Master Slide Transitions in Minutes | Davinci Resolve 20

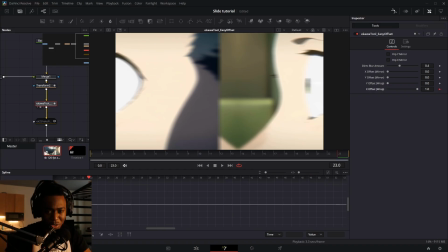When you do offset framers, it's pretty much going to create one frame of directional blur, and I'll create the illusion of movement.
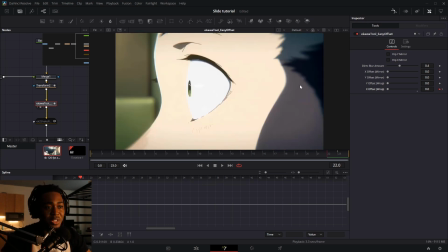And that illusion of movement is called momentum.
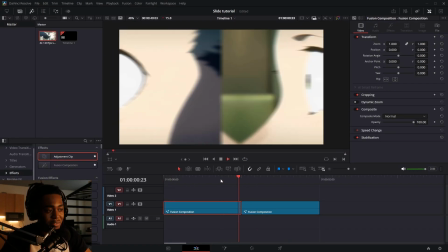And when you have that follow through to the next clip, regardless of what graph you have, the framer is going to determine how fast that slide will look.
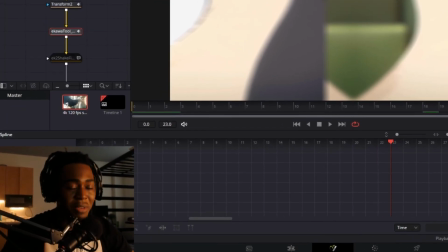These framers will emphasize the slides and make them look a little bit better, and it will affect the movement.
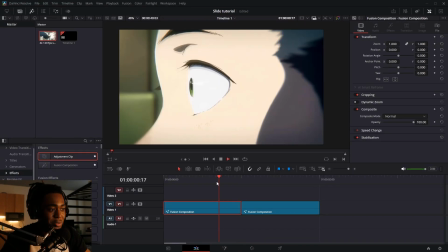So if I turn up this directional blur, for example, one that's really sloppy, I don't recommend doing it,
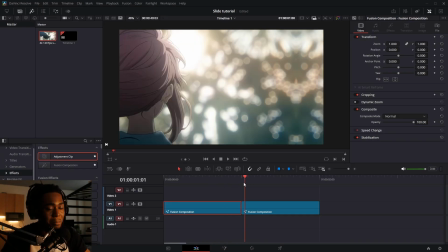but it creates the illusion of having more movement in between these two characters.
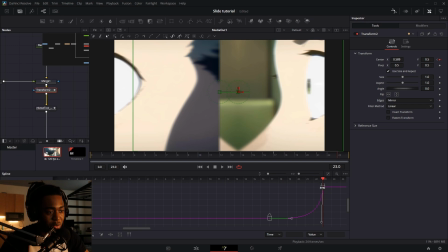Take your whole graph, like Control A, hold Alt, and move it back one frame. That's because the last frame of this slide is going to be the offset frame. There you go. Now it looks more completed. Okay, let's get the shakes in there. I'm going to add shake final and keyframe at the end.
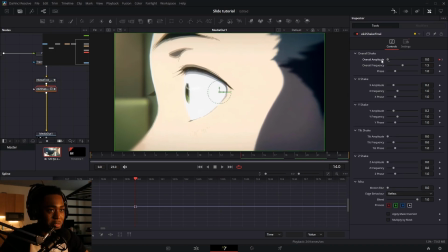And I'm going to go maybe like 8 frames back and set the amplitude to 0. Turn down the frequency and I'm going to turn off X shake because you don't want the directional left and right movement to affect the actual slide itself.
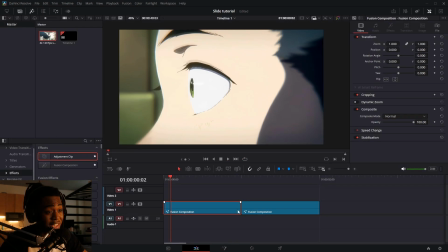And you kind of want to have an S curve for when you're starting the slide. And on the second clip, you want a J curve for the graph like this.
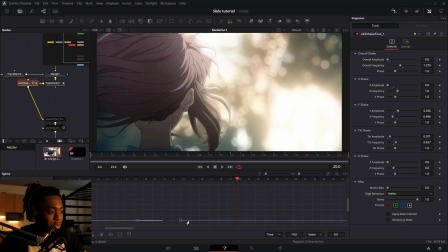So let me turn down my frequencies, make the shake look good. Actually, I think I'm going to extend this more throughout the clip so there's more momentum with the slide.
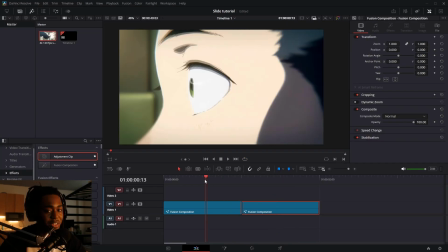And with that slight shake right there, it just adds so much more movement and momentum to it.
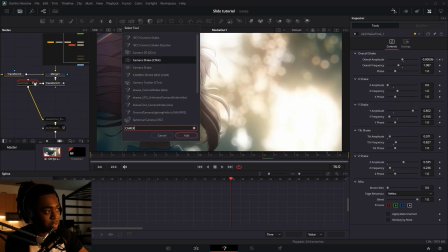Looks great. And if you're using the default camera shake, so let me get that out.
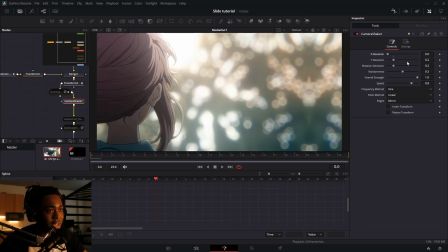You want to set the edges to mirrored, but you want to turn down X deviation and just keyframe overall strength.
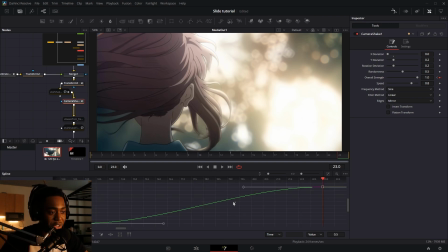So when I say amplitude, I'm referring to overall strength, and the same thing will apply here. Fix. So just get that J curve in there. And even with the regular camera shake, it looks nice.
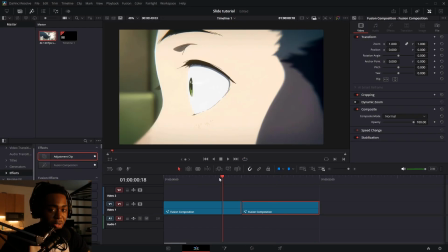Okay. So that's how you make a quick shake and also a smooth shake. You have a little bit of momentum in there.
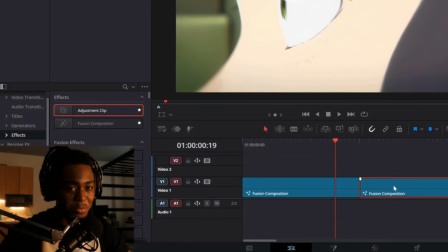And it's looking nice. What if I told you that you don't have to have the clips right next to each other for the slide to even make sense?
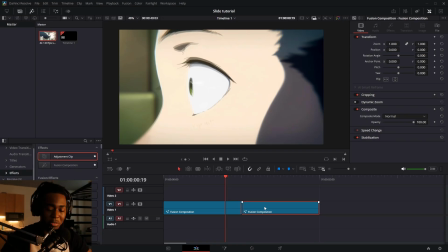And this is a technique that I've seen from Ikawa and probably a bunch of other editors, but I just never really picked up on it.
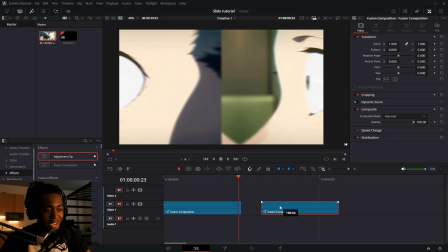So what you want to do is take your clip and drag it back like a couple of frames, right? And now we have this black space in between of our clips here.
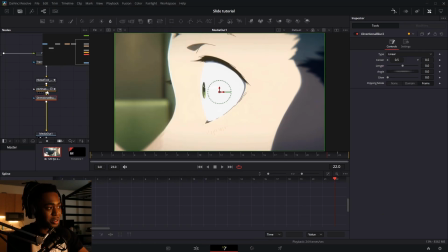And I'm going to just add a little bit more directional blur right before that offset framer like this.
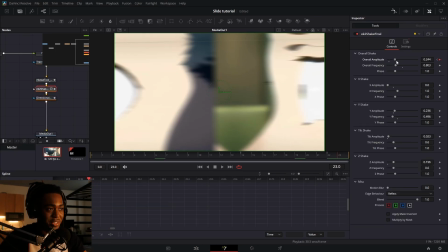And I'm going to turn up the shake a little bit more so it's more intense. Now we have this space in between.
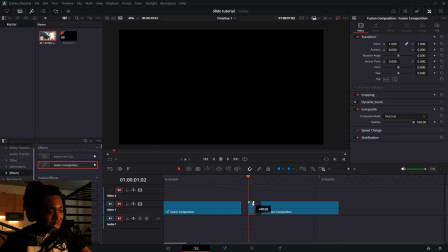I'm going to get another fusion comp and make it like 2 frames. And then I'm going to make another one that's like 1 frame. And in between these fusion comps are going to be like black frames.
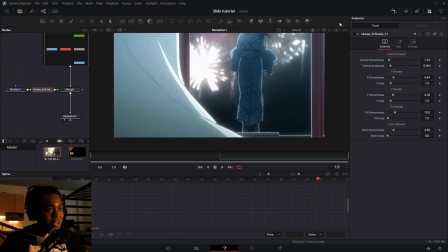So what I'm going to do is take the camera shake best or Ikawa X shake, turn the motion blur all the way up and turn down the smoothness.
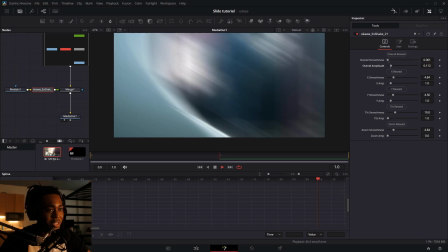You can mess with the amplitude.
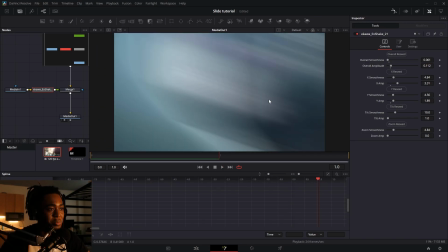This is only going to be for a couple of frames, but what you want to do is create some pretty much frames of directional blur in between these slides.
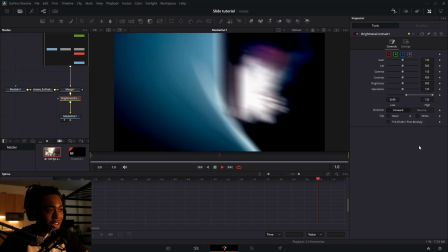And you can also get like a brightness and contrast and play the color. And you could literally get random scenes.
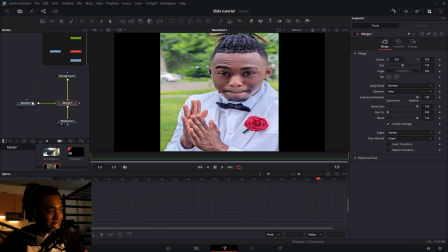You can get random pictures where I take literally a picture of my face and I use that as the framer.
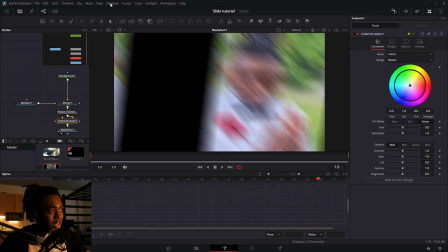And it just works because of how good this method is. And you could even change the color, make it whatever you want. So I kind of want to make it somewhat match the next scene. And magically like that, even using random pictures, you have a slide that's extended and just has a lot more impact for some reason.
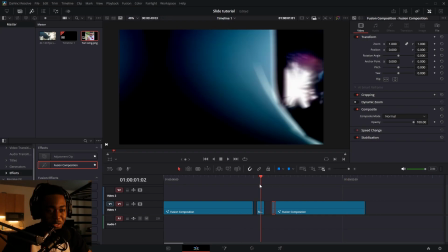And that's because we used framers of black and directional blur in between the slide to create a sense of momentum.
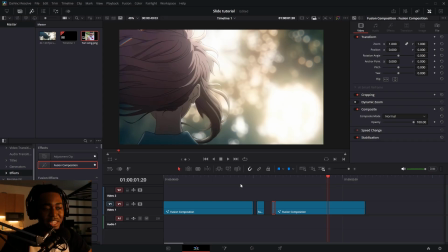And I just love doing this sort of stuff on all types of edits, and it really just increases that production value just a little bit.
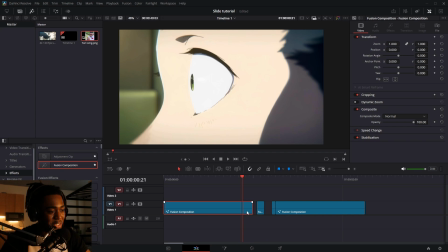So I highly encourage trying this trick of just taking your clips, separating them together, and using random framers in the middle of it to create a sense of momentum inside of the slide.
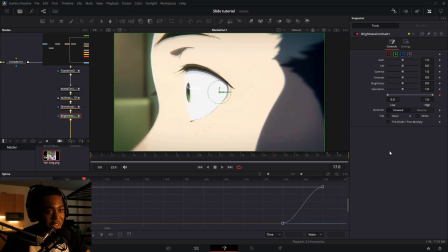And there's more things you can do to motivate that momentum, such as brightness and contrast, and like making it darker like that at the end.
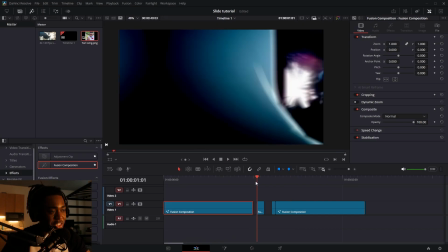So you have like 1 frame of darkness, so it transitions into the black frame a little bit more smoothly.
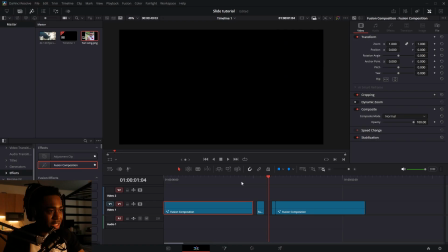And if you go frame by frame here, these framers don't really make sense, you know?
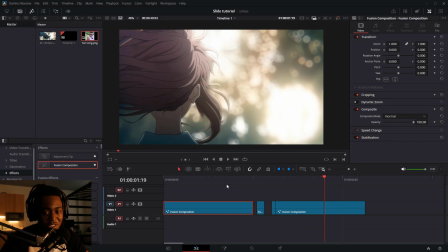But when you play it all back, it looks really good for some reason. And this is just something that I've seen Ikawa and other After Effects editors do. It just looks amazing.